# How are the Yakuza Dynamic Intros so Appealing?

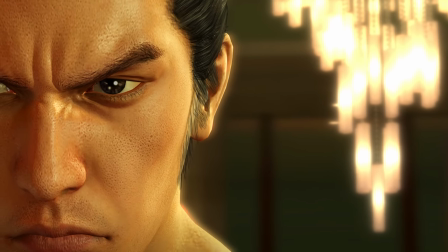8:21 But with the new music they used in the fight, they added that big sound effect to sync up with Kiri's eyes rather than using the song.
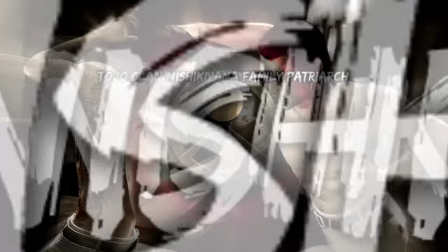8:27 Obviously the English PS2 version has but when people try to pretend that fading to black and then having a static image is better than this then they are
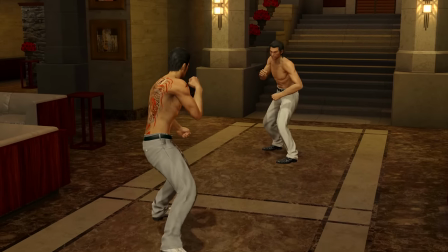8:35 just lying and I can safely say that because anyone who disagrees with me will be forced to duel with me atop the Millennium Tower.
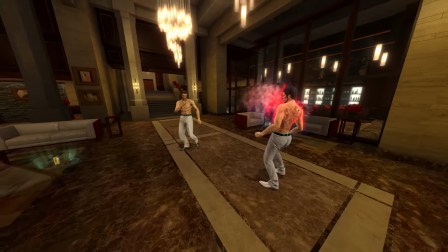8:41 Now while it does come out a fair while after Kiwami and Zero,
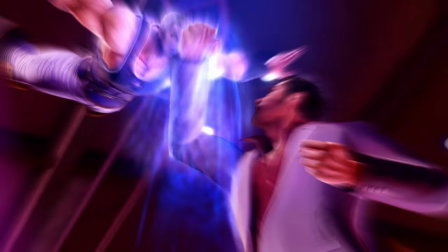8:44 Fist of the North Star Lost Paradise has fairly comparable intros to these two games just with a different styling to the text but I hate that game so I'm not going to talk about it.
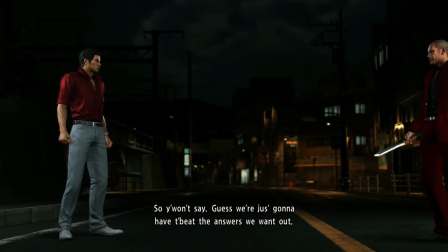8:51 Taking what they had learned over the years, RGG Studio move on to the Dragon engine games and once again reinvent the wheel with the yakuza 6 intros weirdly
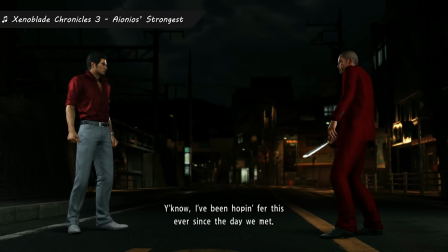8:58 how they tended to start was that there would be a cutscene before the intro and then it would just freeze as it loaded the cutscene
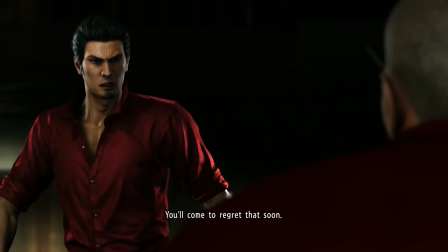9:03 of the intro but with these intros they added something that i am a massive fan on being this absolutely
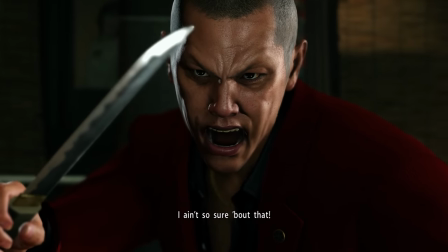9:08 delicious camera shake that syncs up with the text obliterating the screen and once again toppling the poor camera guy
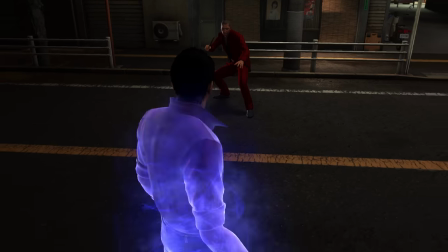9:19 but besides that you've got the standard nice camera work
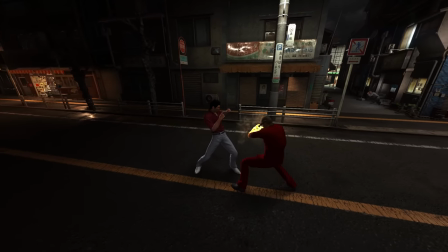9:24 posing and animation quality that we've come to expect from the yakuza games the Fights that have the little emblems do the same thing as Isshin,
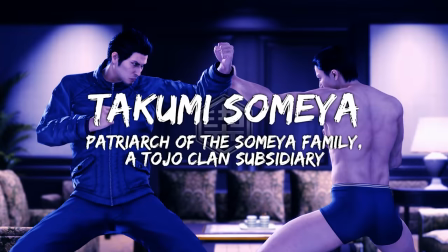9:30 Zero, and Kiwami, with the little spin into a fade, and behind it all, they've brought back the filter,
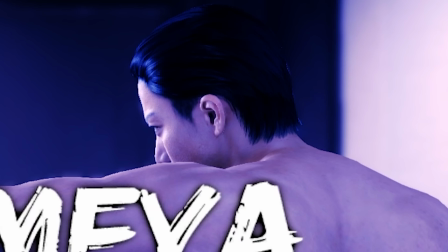9:35 this time being an extremely obvious blue, although thankfully it doesn't distort the image in any way like the original intros did.
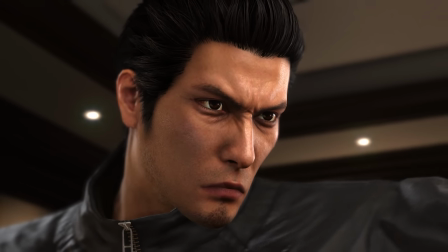9:40 Another evolution of the transition into gameplay can be observed by the most astute Yakuza fans with the keenest of eyes.
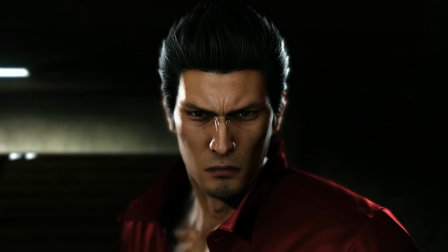9:46 If you look very carefully, you can notice when the cutscene models and lighting are swapped with the gameplay models and lighting.
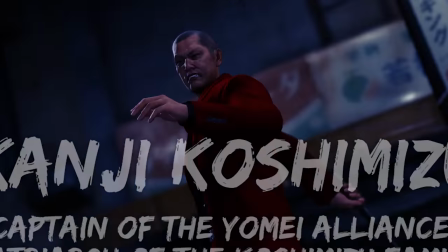9:53 And when I say that, I mean, it's really obvious. There's this extremely obvious white flash that they do.
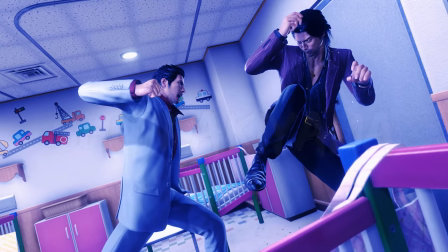9:58 Although the reason for this is that they would typically swap to the gameplay assets without cutting the camera, because in most cases, there would just be one continuous shot, and rather than just having a cut,
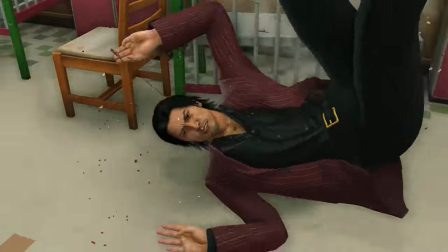10:07 they would have a very brief flash of white. So it's not that bad.
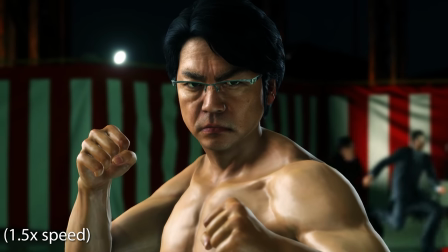10:10 Yakuza 6, again, sorry to spoil things, has probably my least favorite intro in the series, and when I say that, I mean everything before the main event.
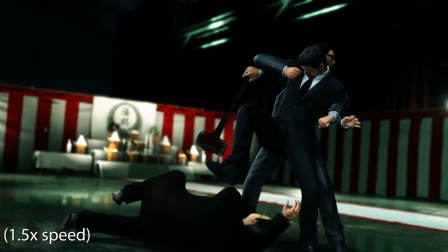10:17 What am I talking about exactly? Well, I mean the Iwami fight where Kiryu and Iwami are just standing there doing
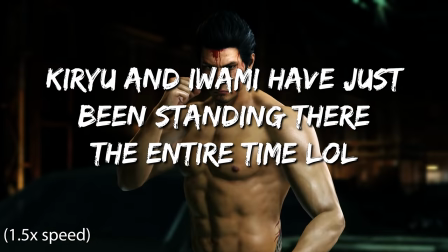10:23 shit all while everyone else just scrambles around like they're playing eight player smash with no concept of what any of the buttons do but besides that it's pretty cool.
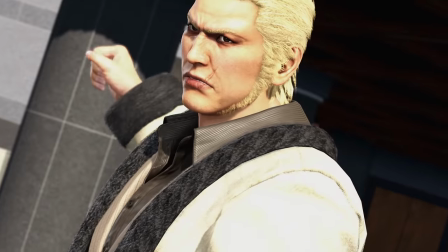10:29 Kiwami 2 does things the exact same way besides having four notable differences.
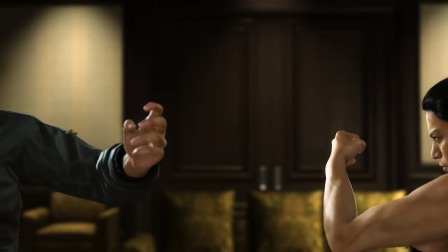10:33 The first one that feels a bit more placebo than anything is that the camera shake in Yakuza 6 was a bit more up and down jerks
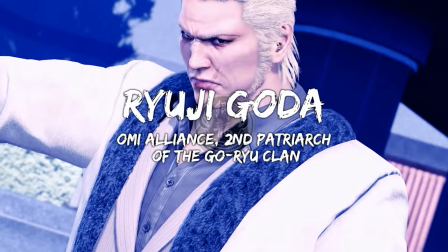10:39 so to speak rather than in Kiwami 2 where it kind of goes a bit more to the left and right this is the part where I reiterate that these are notable differences, not noticeable differences.
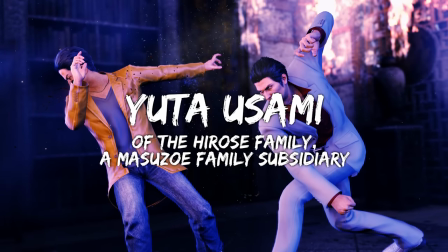10:48 The second one is that in Yakuza 6, because Japanese people have the reading ability of gods, the title cards in 6 appear on screen for an average total of 0.2 seconds.
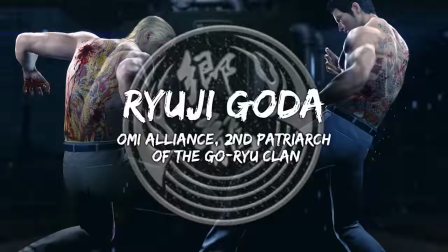10:57 Thankfully though, Kiwami 2 does leave things up for typically longer,
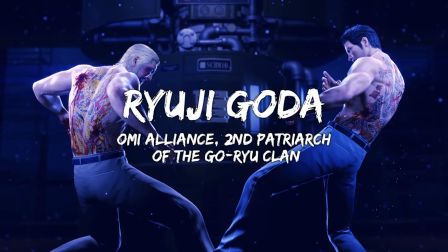11:00 especially in the PC port of the game where the intros just shit themselves and slow down to about one frame per second, which isn't a performance thing before you say it.
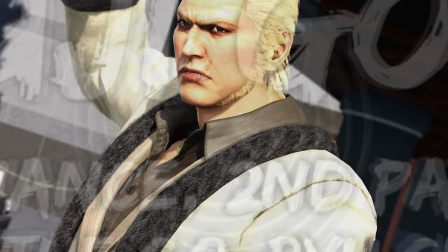11:07 The third difference is that rather than the emblem spitting into place, they simply would collapse down like they would in the older the games, albeit a lot faster.
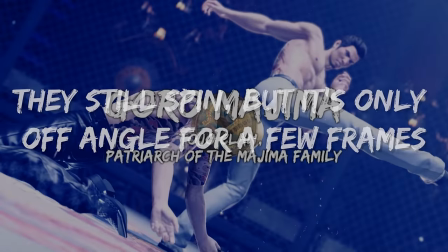11:14 Finally, the painfully obvious cut to gameplay assets is instead done by just having the camera cut to a different angle where it is done within that cut.
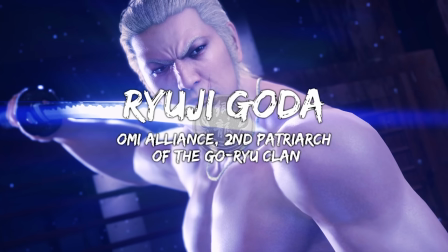11:20 Sometimes it's actually really hard to tell when it does the transition, which is very well done by them, except for the second last Ryuji fight because they have the white flash again for whatever reason,
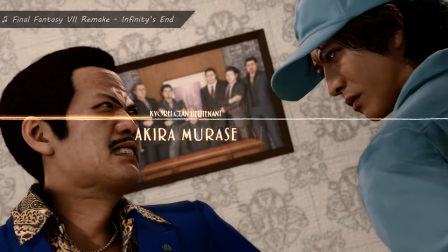11:29 but it's really good besides that. Up next, we have some intros that are now completely different, but still for the most part the exact same.
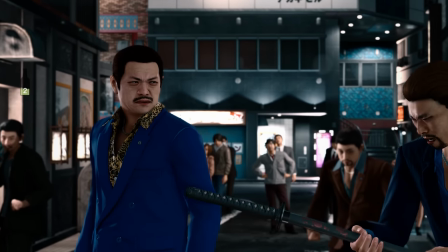11:36 That's of course the judgment and by extension the lost judgment intros. Now they all follow the same basic principles of previous entries, being a cutscene that transitions naturally into gameplay.
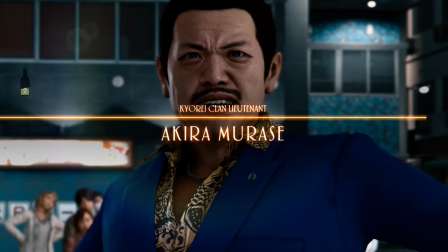11:44 However, for these games, the title cards are handled rather differently.
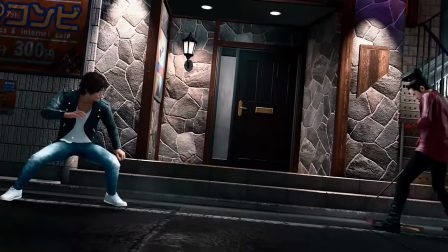11:47 Instead of the expected Ski-Doo font splashing the name, and the emblems if they have them, onto the screen there's a little orange line that appears with a bit of fancy visual effects and a whoosh,
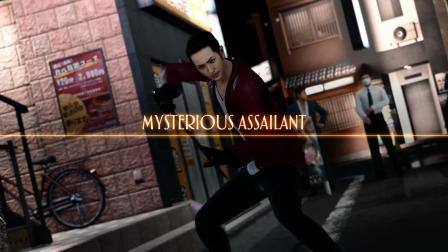11:56 and then there it is.
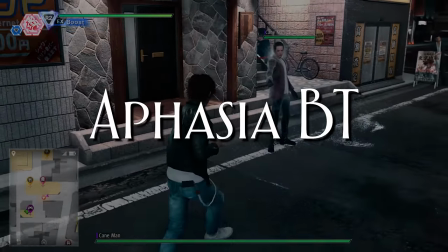11:57 The font used is aphasia bt, I don't know if I'm pronouncing that correctly, I think so, and oddly enough in Judgment it's all an uppercase, and in Lost Judgment it has proper punctuation for whatever reason.
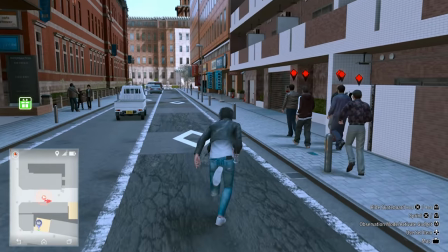12:05 This style of intro is also applied to standard street encounters, although rather than being in the center, it is in the bottom left corner of the screen.
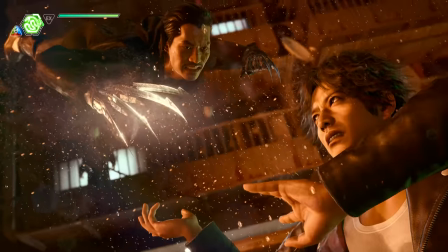12:11 There's no camera filter, thank god, and unless you're a nerd who wears glasses like me,
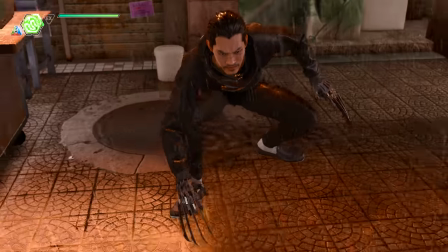12:15 you usually can't notice the transition to gameplay assets that the other games completely struggle with, although there are some instances where the lighting just completely changes,
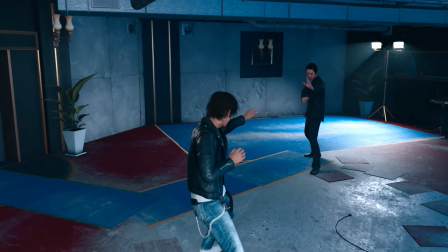12:22 and it's very obvious. But that's just in judgment because they do a lot better of a job in Lost Judgment, thankfully.